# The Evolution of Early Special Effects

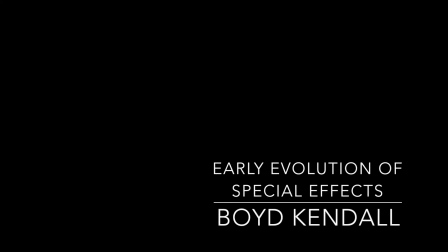This is The Early Evolution of Special Effects Within the Film Industry by Boyd Kendall.
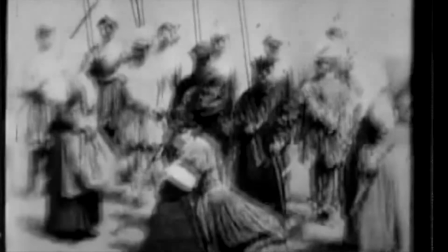The first noted use of special effects happened in a short movie directed by Alfred Clark in 1895.
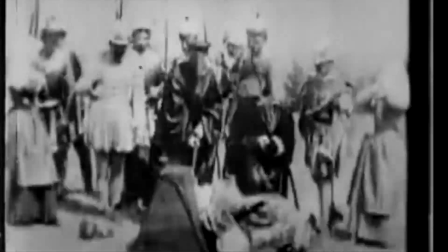The film titled The Execution of Mary, Queen of the Scots.
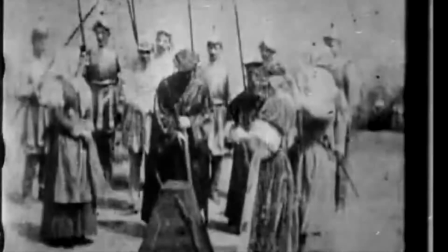This film used the first substitution of the actor with a mannequin to film a decapitation sequence.
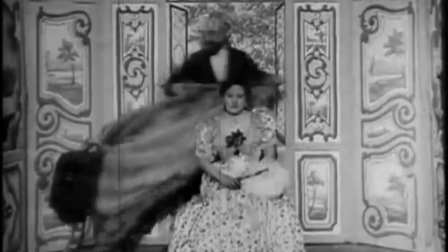In 1896, Georges Méliès, a French director also known as the father of cinematic special effects,
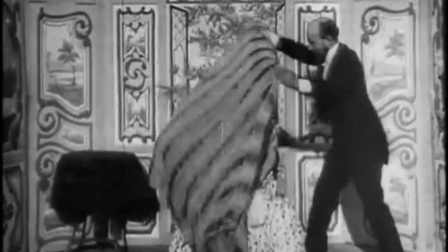discovered by accident a stop-motion filming trick after fixing a camera jam.
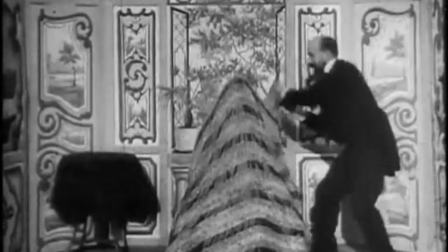He then used this new filming trick to film a short film, The Vanishing Lady, in 1896.
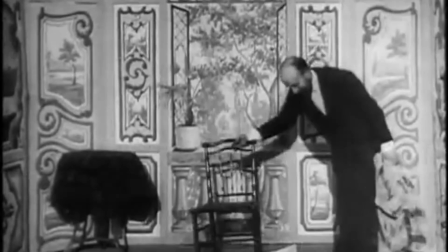It is the first film to utilize this by having the female apparently vanish from the scene by stopping the film and restarting it with the magician in the same position,
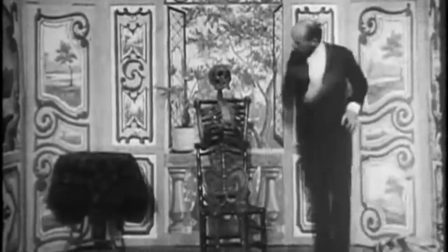but the female is now gone from the scene. In 1900, director W.R.
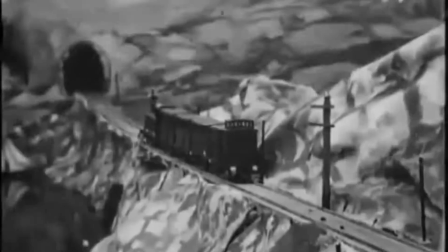Booth used the first instance of miniature sets in order to create realistic scenes for the camera.
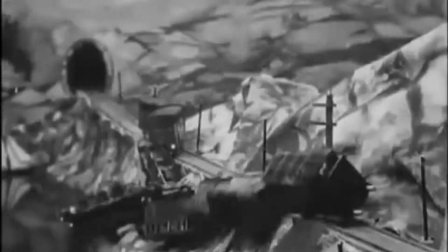The special effect became the staple for action and sci-fi movies over the years.
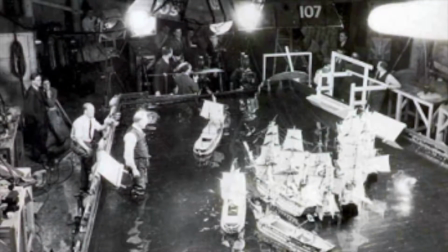Even today, large-scale miniature sets are created of cities in order to film scenes.
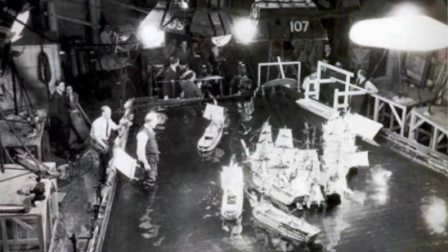It's cost-prohibitive and practical to blow up entire cities, but this allows for realistic scenes where they can destroy an entire city and make it look real.
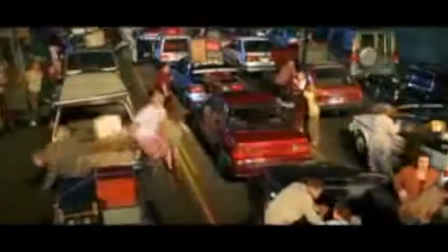This allowed for major movies to be produced without having to actually destroy an entire city,
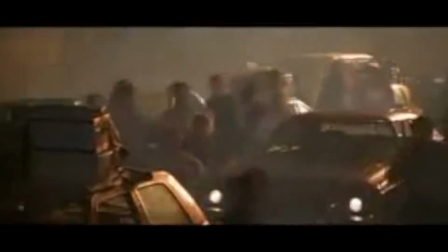while on the miniature scale, which made it more financially viable in order to do this.
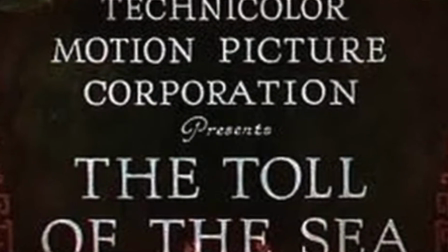In 1922, a film directed by Chester Franklin,
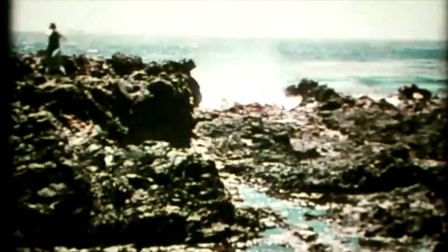while it was the second Technicolor feature and it was the first one to be filmed in Hollywood and did not require a special projector to be viewed,
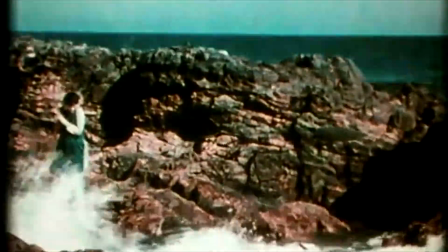which gave it a larger distribution, which finally brought color filming into
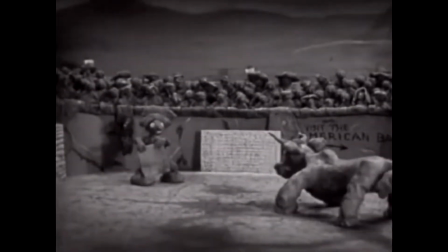In 1922, Joseph Sun animated the oldest surviving clay animation film called Long Live the Bull.
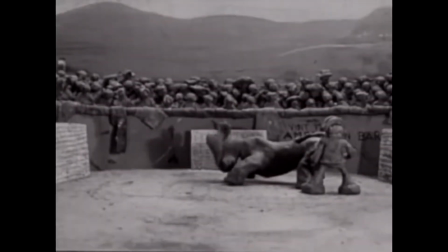While there were many claymation films that date back as far as 1908, none of them survived the test of time.
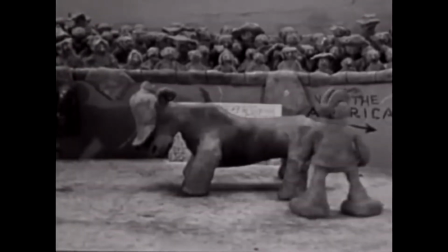Claymation used a form of stop-motion animation where each frame of the film was filmed as
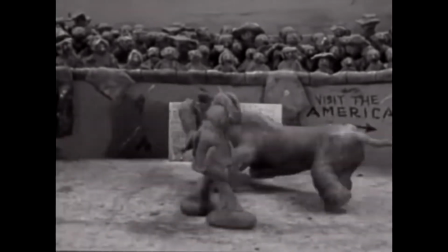frame by frame and then put together in order to create action within the film.
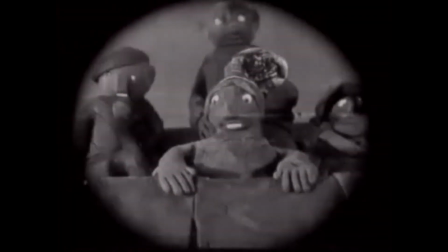While this allowed for incredible creatures to be filmed, it turned out to be very time-consuming.
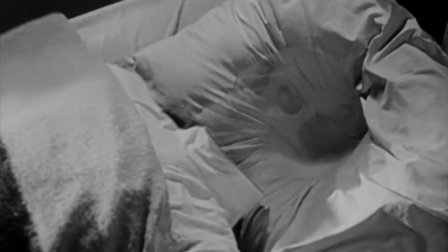In 1933, H. Wells filmed The Invisible Man and used the new technique called film overlay.
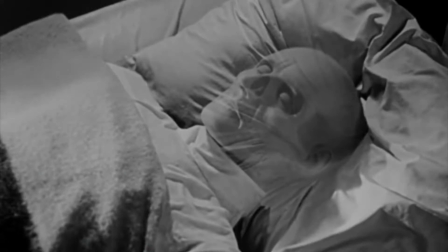They filmed several shots of the same scene using different objects until the face of the actor actually appeared.
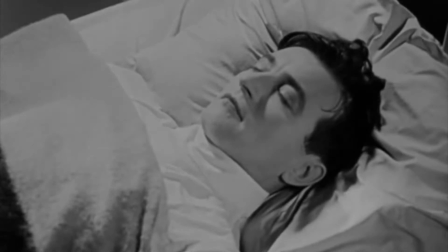The first time that this technique was used and added a new level of sophistication to the filming process.
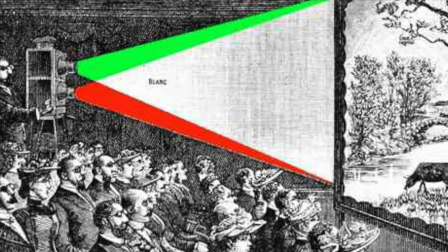In 1922, the first film to be filmed and shown in 3D was the movie called The Power of Love.
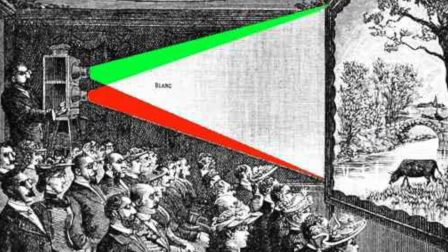They achieved this with a two-camera system of red and green and then used two projectors for playback.
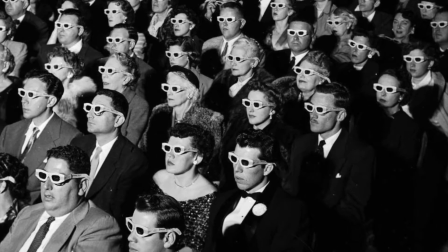Audience members would wear anaglyph glasses in order to see the movie in 3D. They also had two options for the ending, a happy or sad ending.
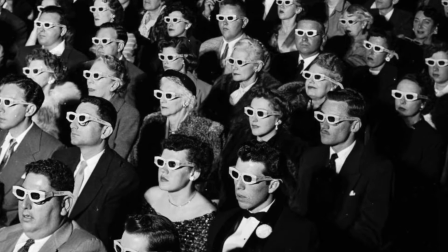This was achieved by looking through one color or the other color lens.
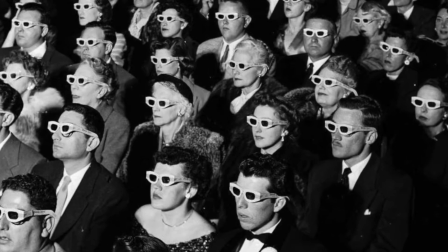Unfortunately, this film is considered lost today and has no complete copies that are found.
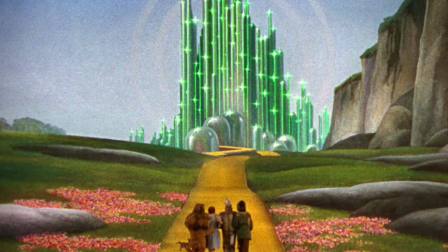In 1939, The Wizard of Oz was released. This movie used paintings for backgrounds.
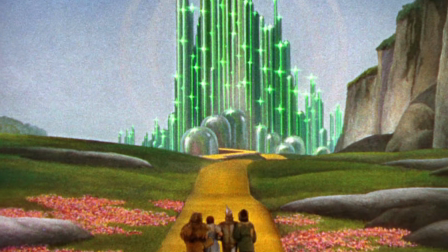During filming, they would also use projectors in order to show a background and give the audience the feeling of actually being somewhere else.
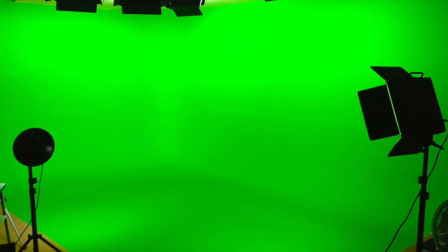This system of projecting images could be considered a precursor to the blue and green screen methods that are used today where images are added by computer after post-production.
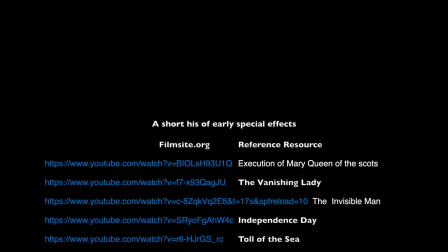This is a short film about the early evolution of special effects within the film industry within a nutshell.